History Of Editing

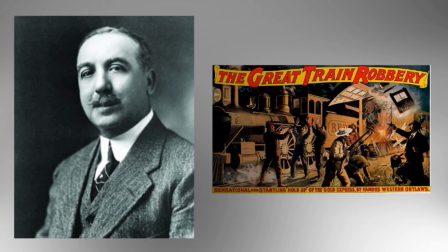In 1903, when Edwin Porter produced The Great Train Robbery, he touched slightly on the subject of parallel editing with his use of cross-cuts, however he didn't use this technique to its full potential which left it open for other filmmakers to take over as their own.
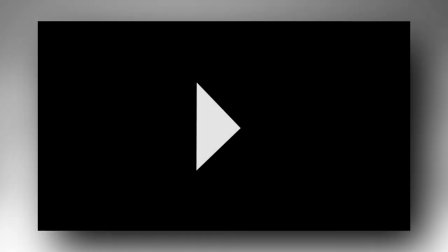Here is also my own short example of using the parallel editing technique.
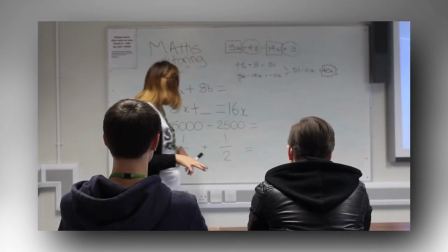So in today's tutor class we're going to be doing algebra
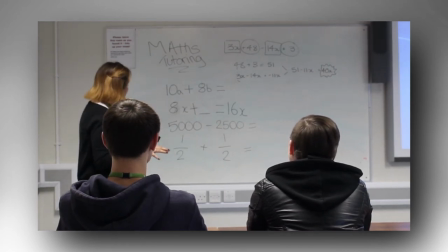and so we've got four equations up here which I'd like you to solve. So Sam could you tell us the first one which is 10a and 8b equals what?
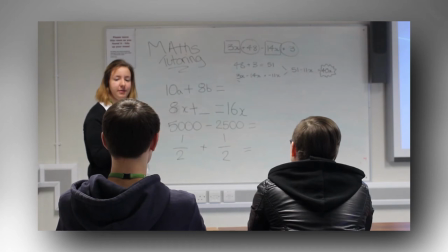1880.
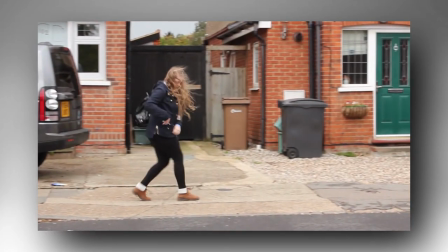Well done. Now Jess, could you tell us the next one please?
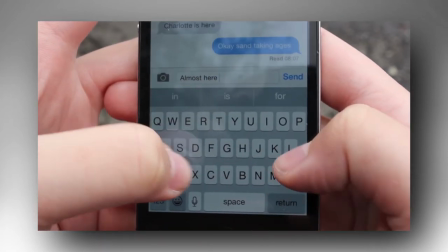8x add something equals 16x. What is the something?
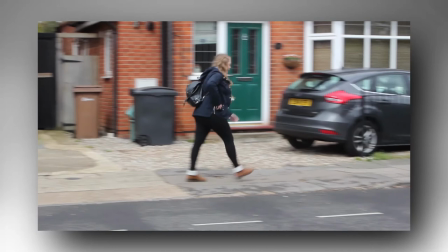A. Well done. Now where is Emily?
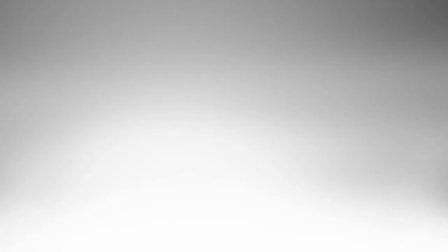She's meant to be here isn't she?
Our final device to look at is rhythmic editing.
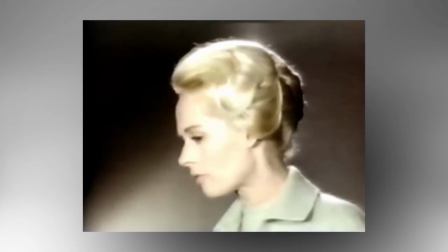This technique consists of the timing of the shots depending on the situation. Different moods can be portrayed through the speed or rhythm of editing.
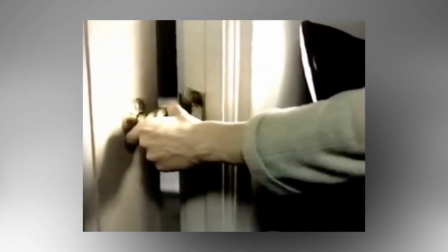For example, in the film The Birds by Alfred Hitchcock made in 1963, one of the scenes includes the birds attacking one of the female characters.
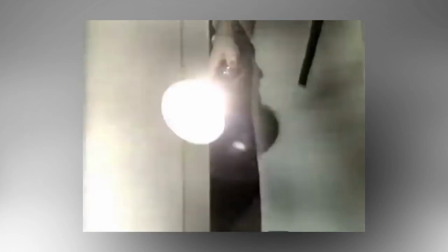In this scene, as the birds begin to fly around the shots become increasingly rapid, keeping the audience on the edge of their seats.
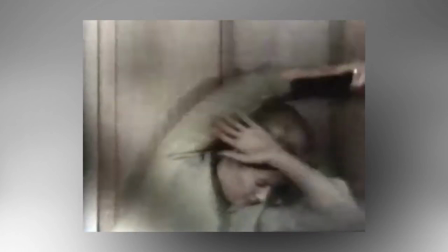This technique also conveys how the character is feeling, as the birds fly all around and the clips keep changing rapidly on screen,
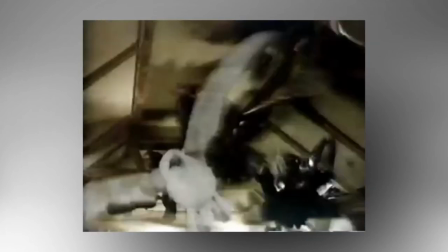making the audience feel panicked and with the build up of the music playing they are left wondering what is going to happen.
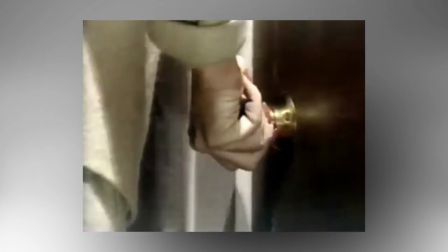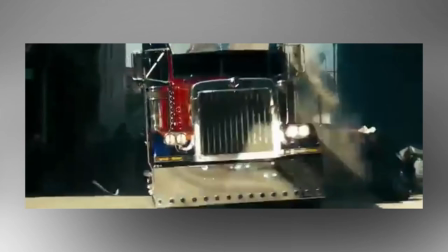Here is another example of the same technique, however is used within CGI imagery in the film Transformers.
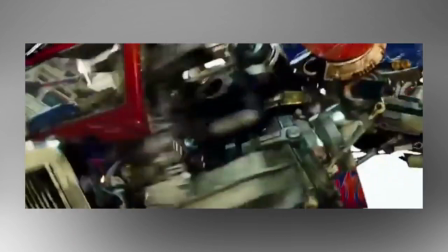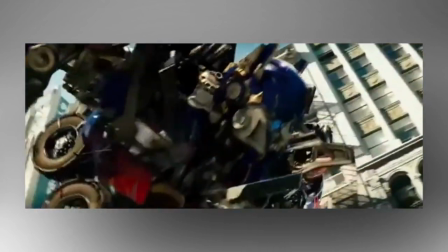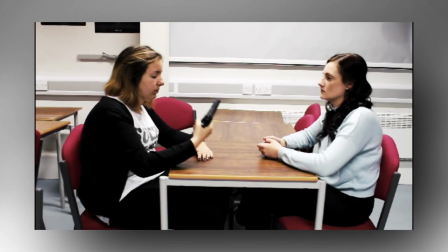I have also made my own example of this technique, the idea being that the characters are playing roulette,
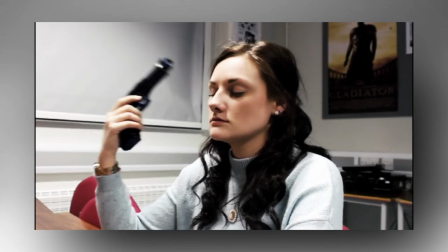making sure that the edit of the shots pick up rhythm as the characters become more panicked towards the end.
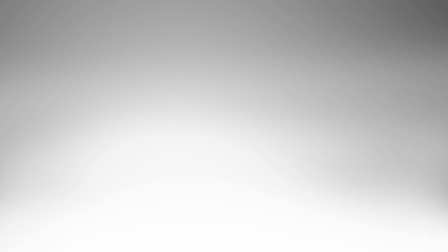So, I think it's safe to say that film wouldn't be what it is today without the use of editing.
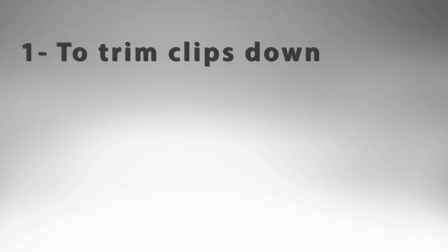There are three main reasons why we edit. Number one, the shots taken by filmmakers are often too long so by using editing we can trim these clips down.
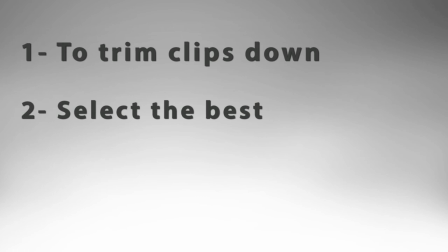Number two, a filmmaker will always film a scene more than once and then decide which clip to use in the final outcome, so by editing it makes this possible to do this.
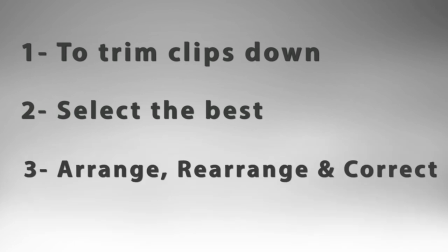And number three, filmmakers will normally shoot more than they need to, or decide to open the scene in a different section. Therefore, editing allows filmmakers to change the look of a scene if they decide they do not like the original. The average shooting ratio can vary from around 6 to 1 or 10 to 1.
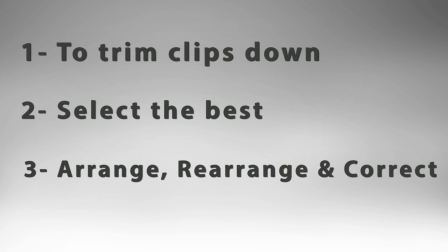So, for an hour and a half film, this usually is between 9 to 15 hours of footage to cut down and sort through. Editing Editing allows filmmakers to pick out the best bits to place into the final sequence.
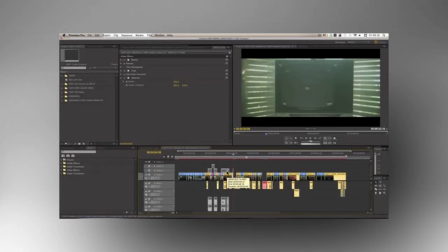So overall, by editing films we are able to improve the final outcome,
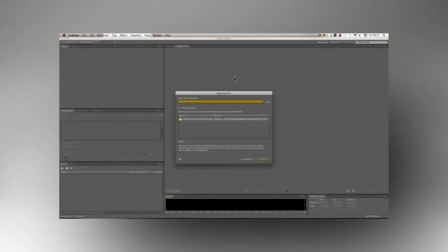and I guarantee that the films you and I have seen will look completely different without having been edited.
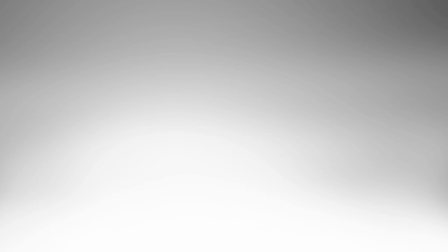Much like I've just demonstrated, the film and editing industry will continue to grow, improve and amaze us.
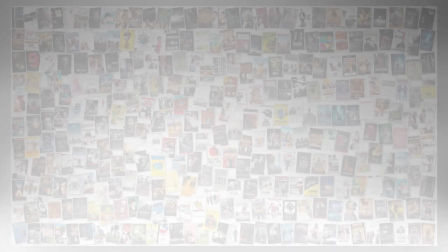We will always have that one film that stands out as our favourite.
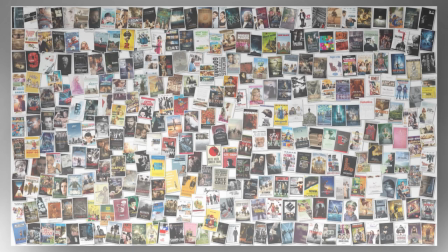Edited or unedited, film is a part of history and will remain forever.